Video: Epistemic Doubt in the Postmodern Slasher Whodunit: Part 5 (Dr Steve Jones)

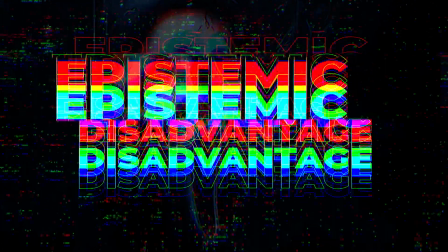Later, that tension's undermined when the investigating detective, Victor, realises that the footage wasn't live.
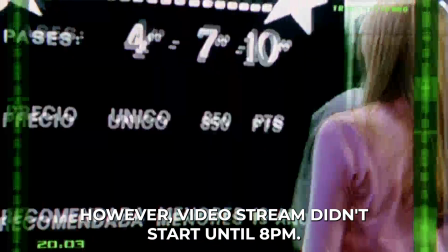La sesión comenzaba a las 7. Sin embargo, la hora a la que se enviaron las imágenes eran las 8, lo cual quiere decir...
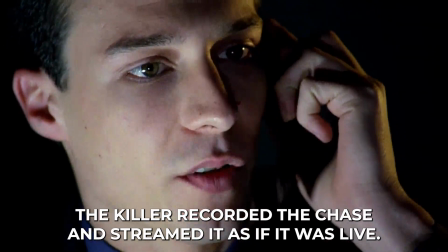Coño, era una grabación. El Tuno grabó la persecución a Michelle y la envié como si fuera directo.
So, during the chase, Michelle had already been captured.
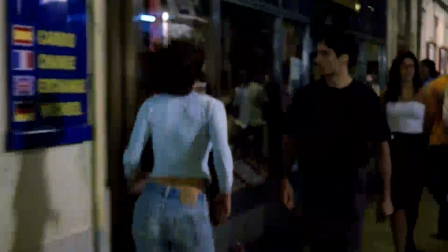She couldn't have been saved.
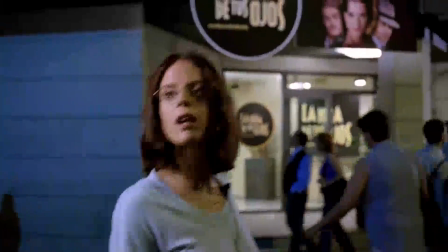The time delay trick is also played on the viewer, not just on the characters, because the perspective we have is just as flawed as theirs.
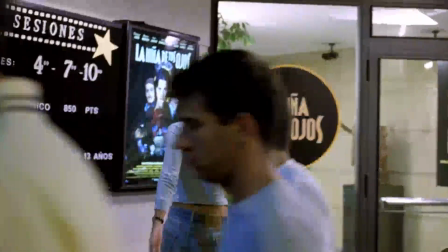Since Black Serenade is a murder mystery,
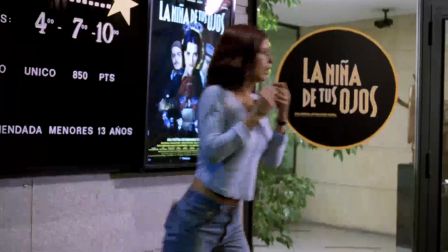the most significant aspect of the time delay is that it allows Alex to mask her identity as the killer,
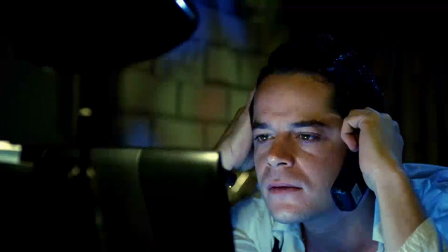both from the other characters and from us.
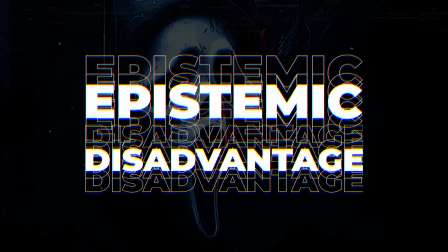Only later do we realise that the anxiety she expressed during the chase was just performance.
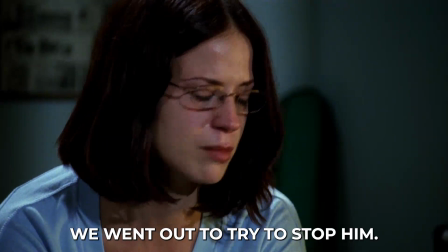Quiso que viéramos cómo la mataba. Salimos a intentar detenerle. Pues no tuviste mucho éxito.
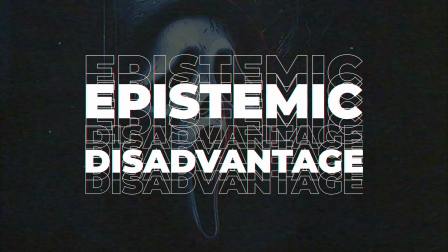But as noted in part 1 of this series, Black Serenade stresses that viewers' and characters' perspectives yield very different information.
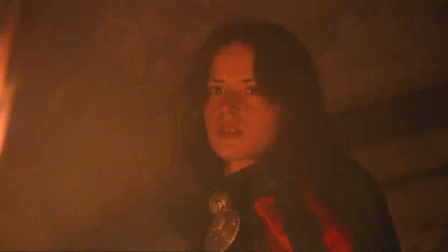Alex hides her status as the killer from the other characters, but we are even further disadvantaged in guessing whodunit because Alex hides her identity.
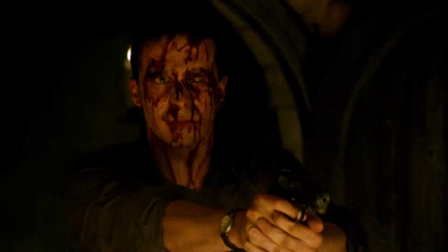Alex is the film's lead protagonist and seems to be its final girl, so, conventionally speaking, she's the least likely to be the killer.
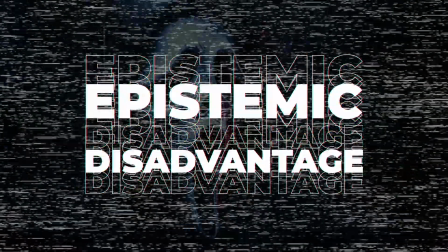More vitally, she's also our central point of epistemic access,
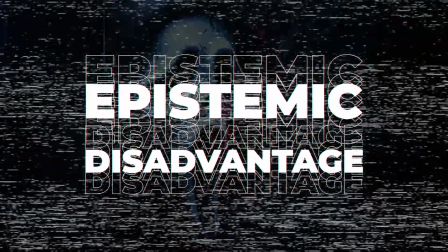and that narrative position, we only realise later, makes her an unreliable source of evidence.
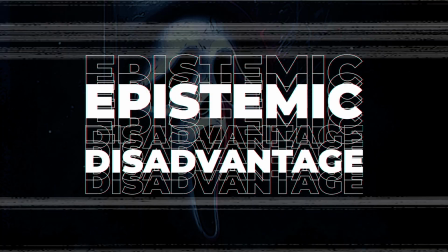The characters aren't encumbered by either of those problems from within the situation.
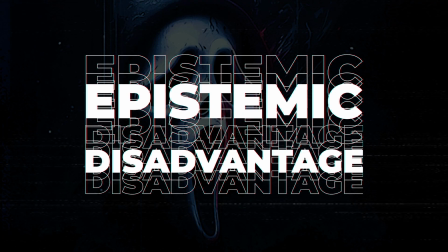Black Serenade highlights these epistemic problems as part of its narrative's game.
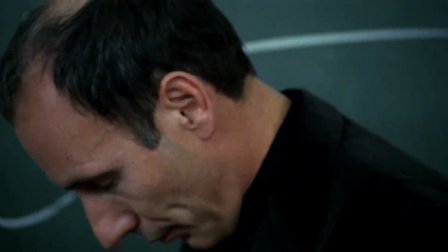The story set at a university, and its opening lecture begins with the proclamation, La ignorancia mata.
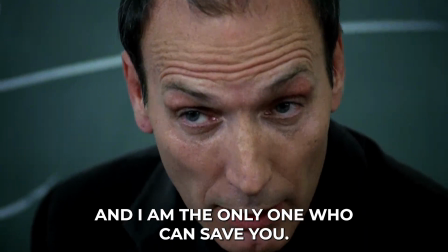Y yo soy el único que puede salvarles de esa muerte.
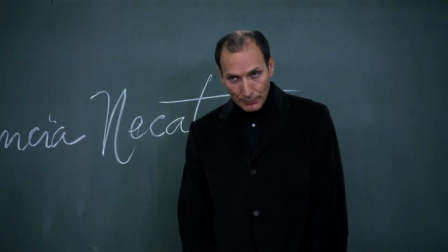So, early on, a direct connection is made between restricted knowledge and mortal vulnerability.
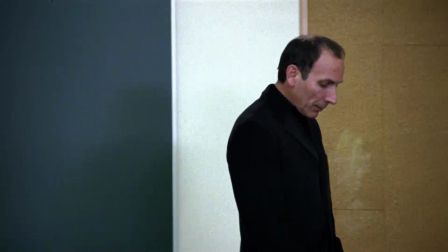Ignorance kills. That connection is confirmed by the killer's method.
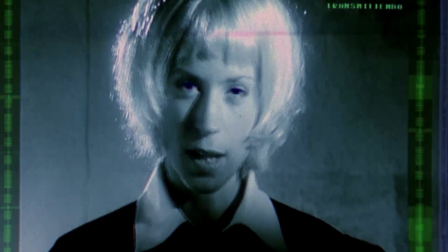Alex kills students with the lowest marks, and when she reveals herself in the climax, she restates that principle.
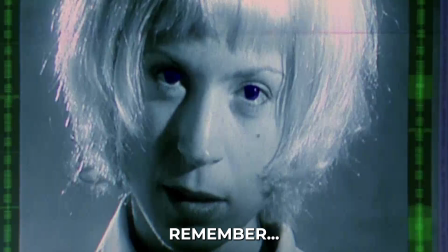La ignorancia mata. Recuerda, solo limpia la universidad de gente que no la merece.
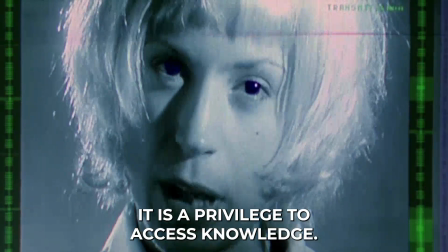Es un privilegio acceder al conocimiento.
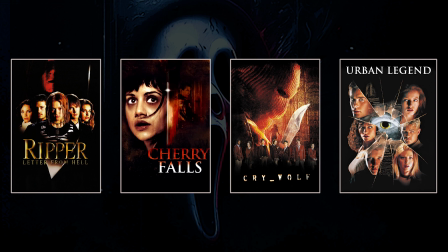Note that postmodern slasher whodunits are frequently set in places of learning, institutions that are meant to instill knowledge. That narrative context is common across the subgenre. Lots of slasher films are set around colleges and high schools.
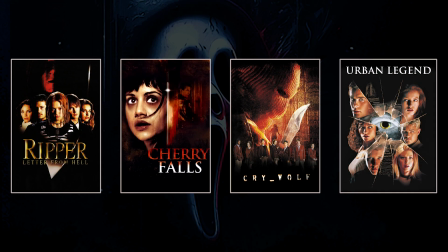But the postmodern slasher's emphases on paranoia, epistemic doubt, and the teens' awareness of their own peril colour that motif.
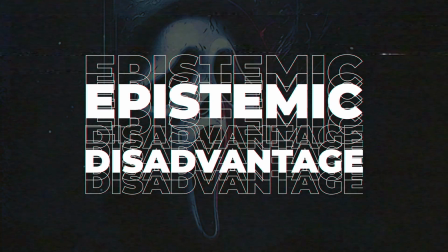So here, the narrative context underlines that the victims are vulnerable because of a knowledge gap.
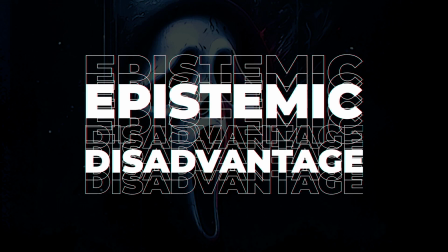Even though they recognise that they're in danger, they are unable to protect themselves, not because they are idiots, but because they don't know who the killer is.